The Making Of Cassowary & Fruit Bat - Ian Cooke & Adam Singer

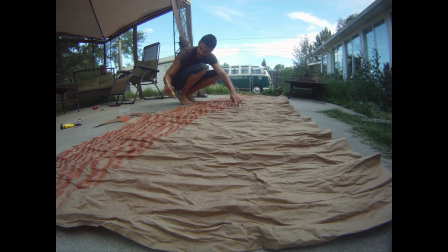[8:16]
And then I wrapped that with crumpled butcher paper that I painted like red earth layers of rock in.
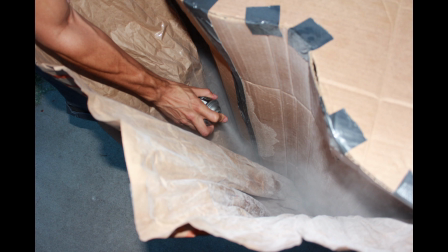[8:25]
And he had this huge roll of butcher paper that he was going to paint on
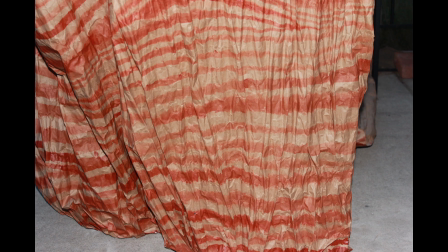[8:30]
and glue to the side of the cardboard in a wrinkled way to look like grooved rock.
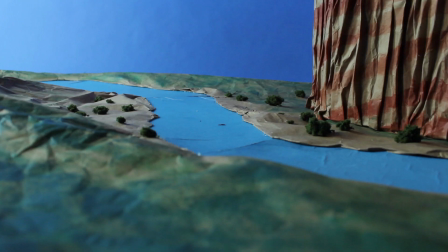[8:36]
The bird's eye view of the river is an actual 3D map kind of thing.
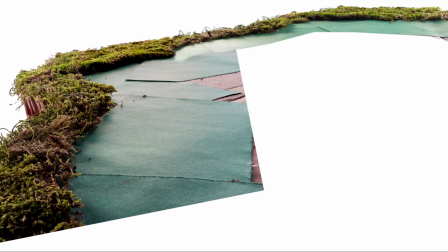[8:42]
The cliff top was added digitally at the end, so we left that blank except for some green paper around the rim so that I could key it out easily. And then we added some moss. A good friend of mine let us use his studio space here in Denver,
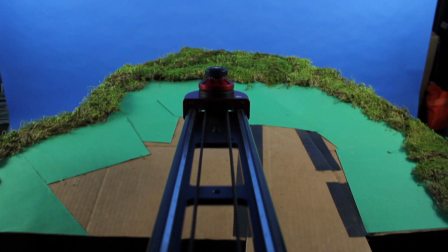[8:57]
where he has a roll of blue screen paper and a bunch of really nice photo lights,
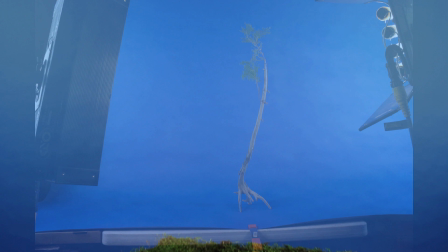[9:02]
and we set up a nice photo shoot of all the trees that he'd made on tabletop.
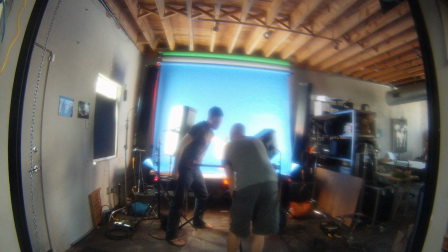[9:07]
And it was Eno's idea to do this sequence.
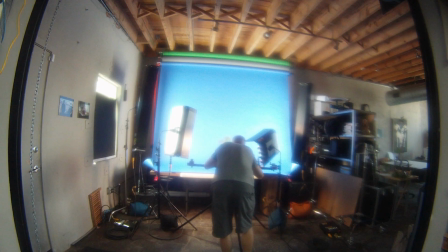[9:11]
We had the camera on a track, and we moved the camera, I think, like one inch, took a picture. And that way, shooting that sequence and then keying it out, we were able to create this little animation where the tree is turning a little bit.
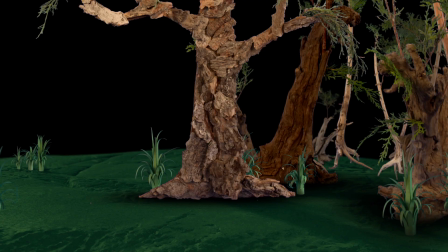[9:25]
So when I track the camera, I can play that animation back and the tree turns to create the illusion of a little bit of depth. So we only had 2 days to do all the blue screen shooting, and the same 2 days, Cooke and I were playing in a festival.
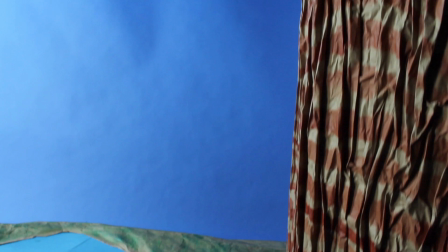[9:41]
And so, you know, he was like finishing the cliff and the ground as I was doing some tracking video shots.
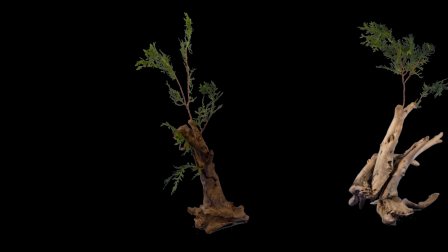[9:48]
And then we went off to go play the shows, and Adam was finishing up doing the small trees and the ripped sky shots. So we did everything like in those 2 days. It was just a really productive weekend. it was so well done and so cohesive with Adam's design that I completely forgot about that when we were watching the video.
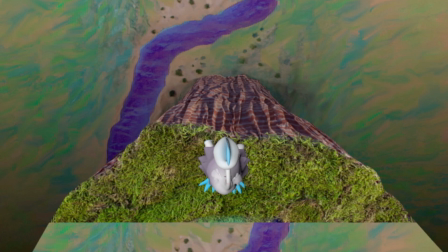[10:09]
I had initially assumed that was just something that he had thrown in the video until, of course, we got to the cliff scene. Then there was some discussion. Someone exclaimed something about, like, oh, that's the cliff that Cooke built.
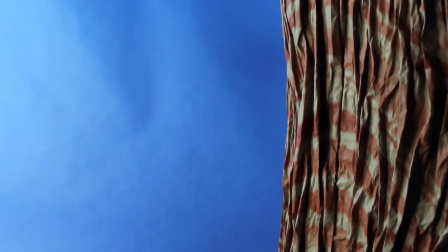[10:21]
And I had that moment, like, oh, wow, all of this stuff is stuff that Cooke built and that they filmed.
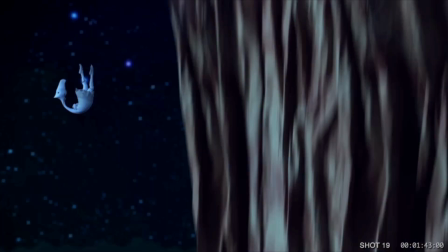[10:28]
And then the animation is on top of it. Yeah, it was really incredible and, like, so seamless that I, you know, someone who is an insider totally forgot about it.
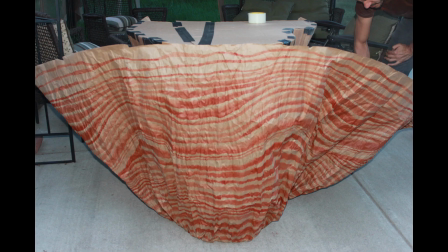[10:39]
So he really did a good job with that stuff. I told one of the guys I work with at the office that it was a real model that Ian had built.
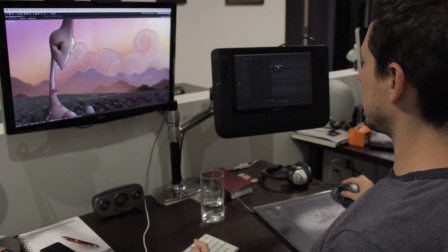[10:48]
And so then whenever anybody else was watching it over my shoulder, he would point out, that cliff's a model. That cliff's a model. That thing's real. They really shot that. It's just a really long process, and his planning had actually made it more efficient than it normally would be.
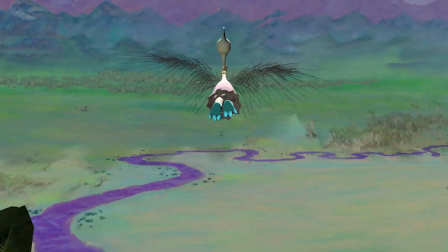[11:07]
Every second of this video that you see is the result of hours and hours of work.
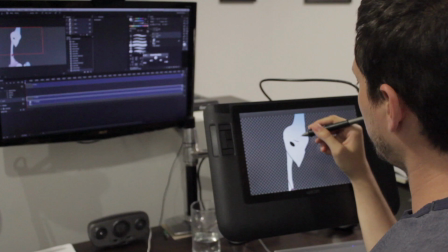[11:15]
Hours and hours and hours and hours and hours.
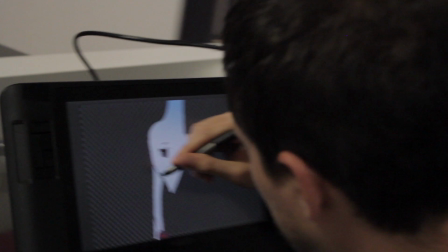[11:17]
Every frame of this video, in which I think there are almost 5,000, is a representation of
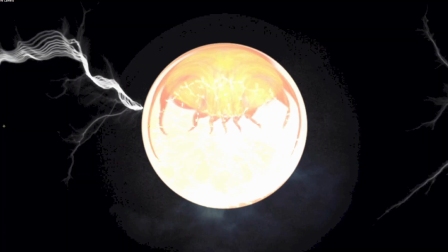[11:26]
dozens and dozens of layers of work, dozens and dozens of processes that stack up one after another to finally bring you that end image. Near the end of Adam's long, lonely, and tedious animation process, Adam recruited some animator friends of his to help out. I had asked some friends to help, and I had helped for a bunch of days just doing rendering and stuff. I began to see the incredible detail involved with this project.
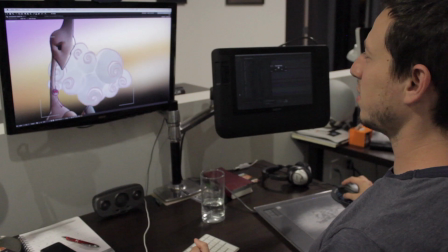[12:02]
Now that we have our character in, going to start bringing in some different levels of the sky coloring, the 3D clouds,
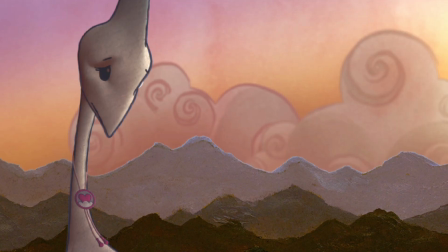[12:09]
inner shading for the clouds, more sky color, some watercolor texture, the background painting which Ian made,
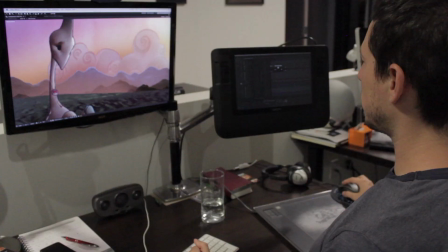[12:17]
some more atmosphere, the 3D ground, the edge of the cliff, some different sprigs of grass,
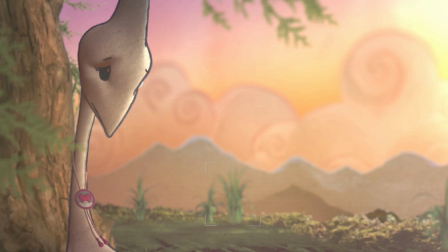[12:25]
lots of tree bits, help feel like it's got some depth, and finally the end, sunlight.
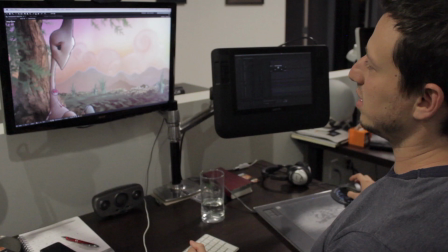[12:32]
Give it a nice warm dusk glow. There were a lot of nice surprises in the video that weren't in the song.
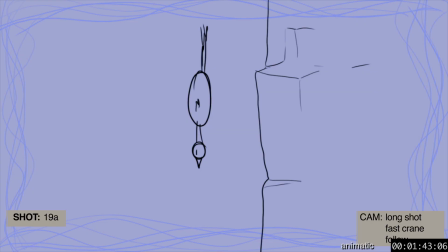[12:42]
The instrumental sections that happen after each verse, and they have a little like ding at the end. And it's a little different the first and the second time. I love all those little details in the composition.
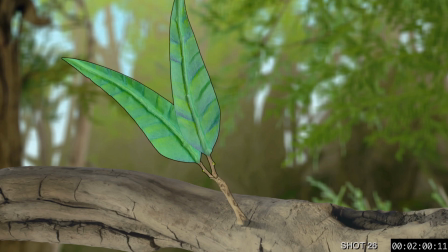[12:56]
The drums provided a lot of great cues. There was one where Bat is running and he grabs those leaves off the branch and the little twig is left wiggling.
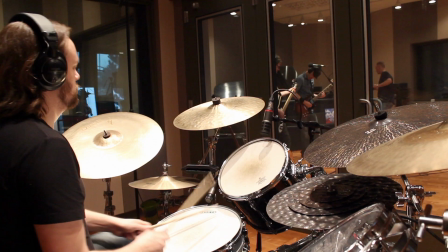[13:05]
And I actually didn't plan it, but it times out perfectly with this little fill, the little snare fill that Sean does.
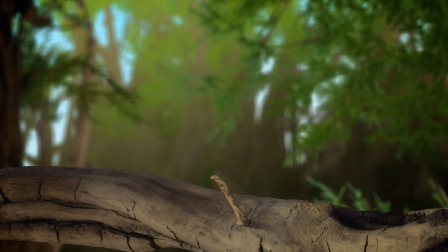[13:12]
So it's like, I think he really got what we were going for, and without ever having a discussion with him at all, without saying like, hey Adam, you know, I did this drum fill because I thought that the cassowary was doing this and the fruit bat was doing this, like, he just got it.
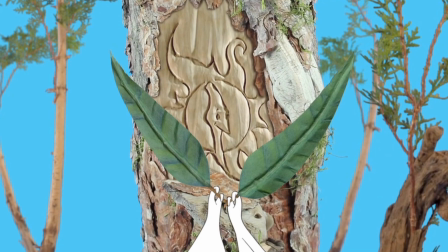[13:29]
Adam came up with a lot of great visual elements to the story that aren't narrated in the song, like the cassowary's methods of trying to fly, like stretching herself back between two trees.
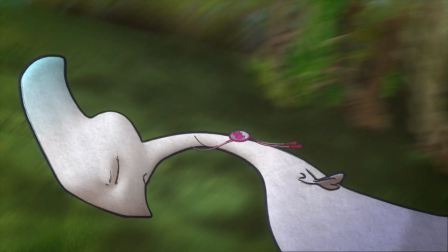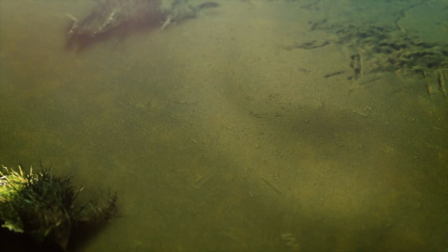[13:50]
And then the camera sort of panning over to Bat on the other side of the river,
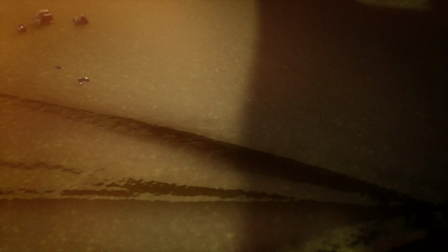[13:56]
trying to help her achieve the same thing by, you know, building this wing pattern.
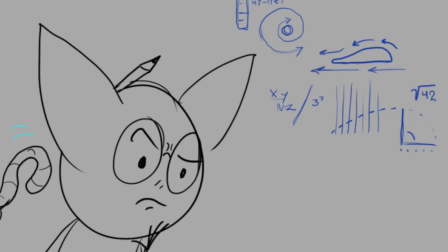[14:02]
My favorite part of the video was seeing the computations inside Bat's head as he was making the wings for Cassowary.
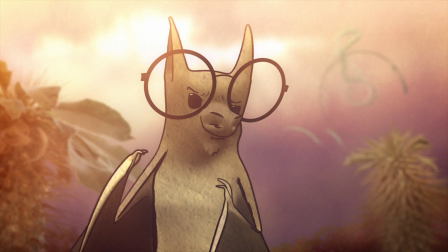[14:11]
The flight portion of the song,
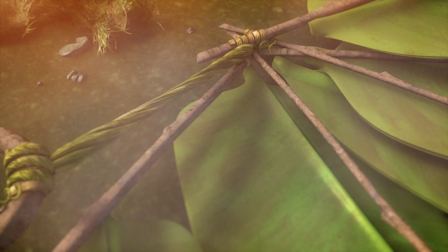[14:14]
where the music kind of implies that they're off the ground and everything is wonderful, was really well done. I mean, I don't think Adam could have done a better job. Nothing I would have imagined, but absolutely beautiful.
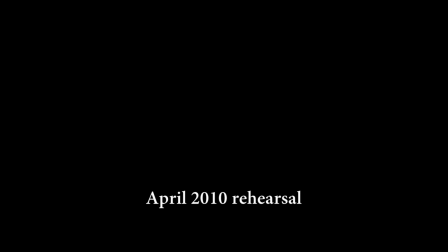[14:32]
I feel like that part practically did itself.
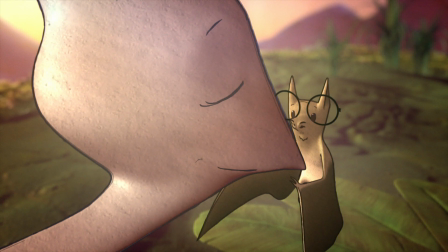[14:38]
That was written into the music from the very beginning. That was one of the moments that when I listened to the song, I just like saw it, because it's, you just, to me, you listen to that song and you just hear that moment building,
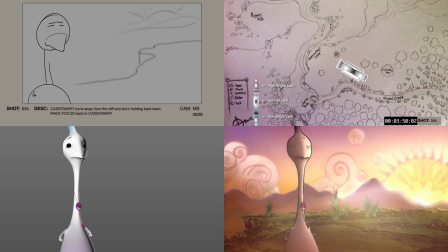[14:53]
and it's an obvious audio cue when she jumps off that cliff.
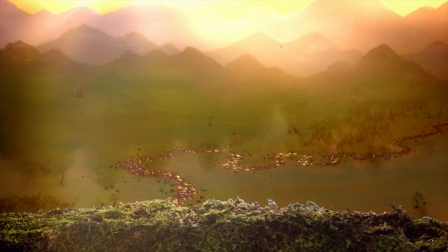[14:59]
actually making the animation for that part was the hardest part of the whole video, but it was the largest composition
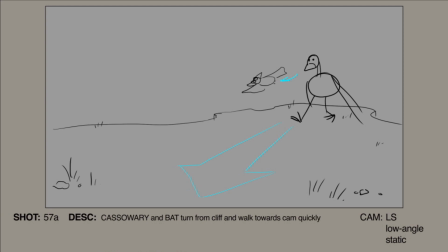[15:07]
of any of the shots, and hundreds and hundreds of layers, and light effects for the sun and
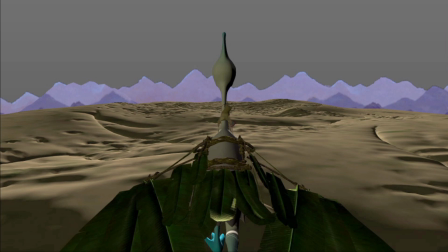[15:14]
dust clouds. Such a vast landscape with all the trees and all the ground.
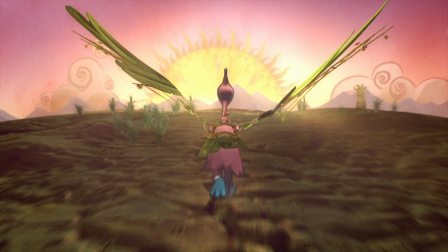[15:20] The joy that was in store.
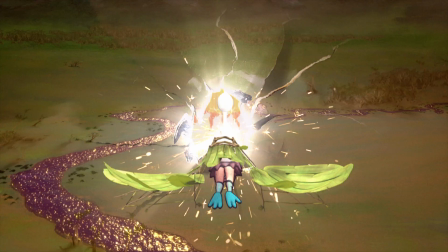[15:27]
Adam also came up with this idea where they're sort of released into this dream world.
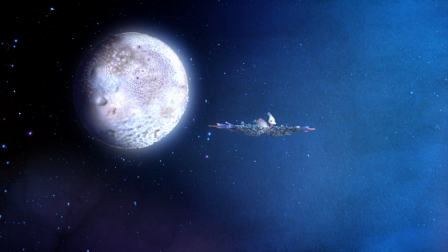[15:34]
She's realizing that this interplay between beings is what makes life wonderful.
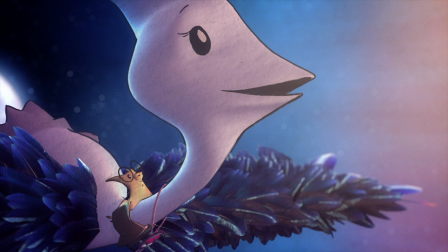[15:42] Flightless fruit bat, darling,
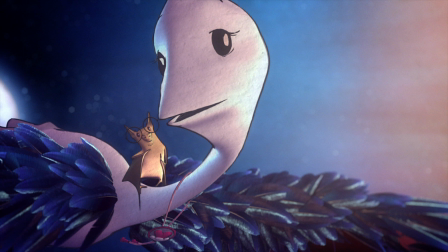[15:46] is it all a dream or is it happening?
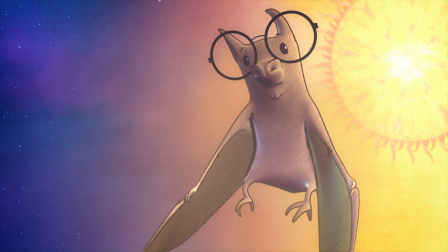[15:52]
I really like the part of the song where she asks the fruit bat if she's dreaming. Is it all a dream or is it happening? And his response, whether or not Cooke intended this, is not, you're not dreaming.
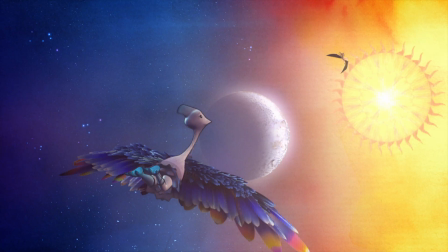[16:04]
He just says that you're not asleep, which is kind of like, yes, this is a dream, but it's a waking dream.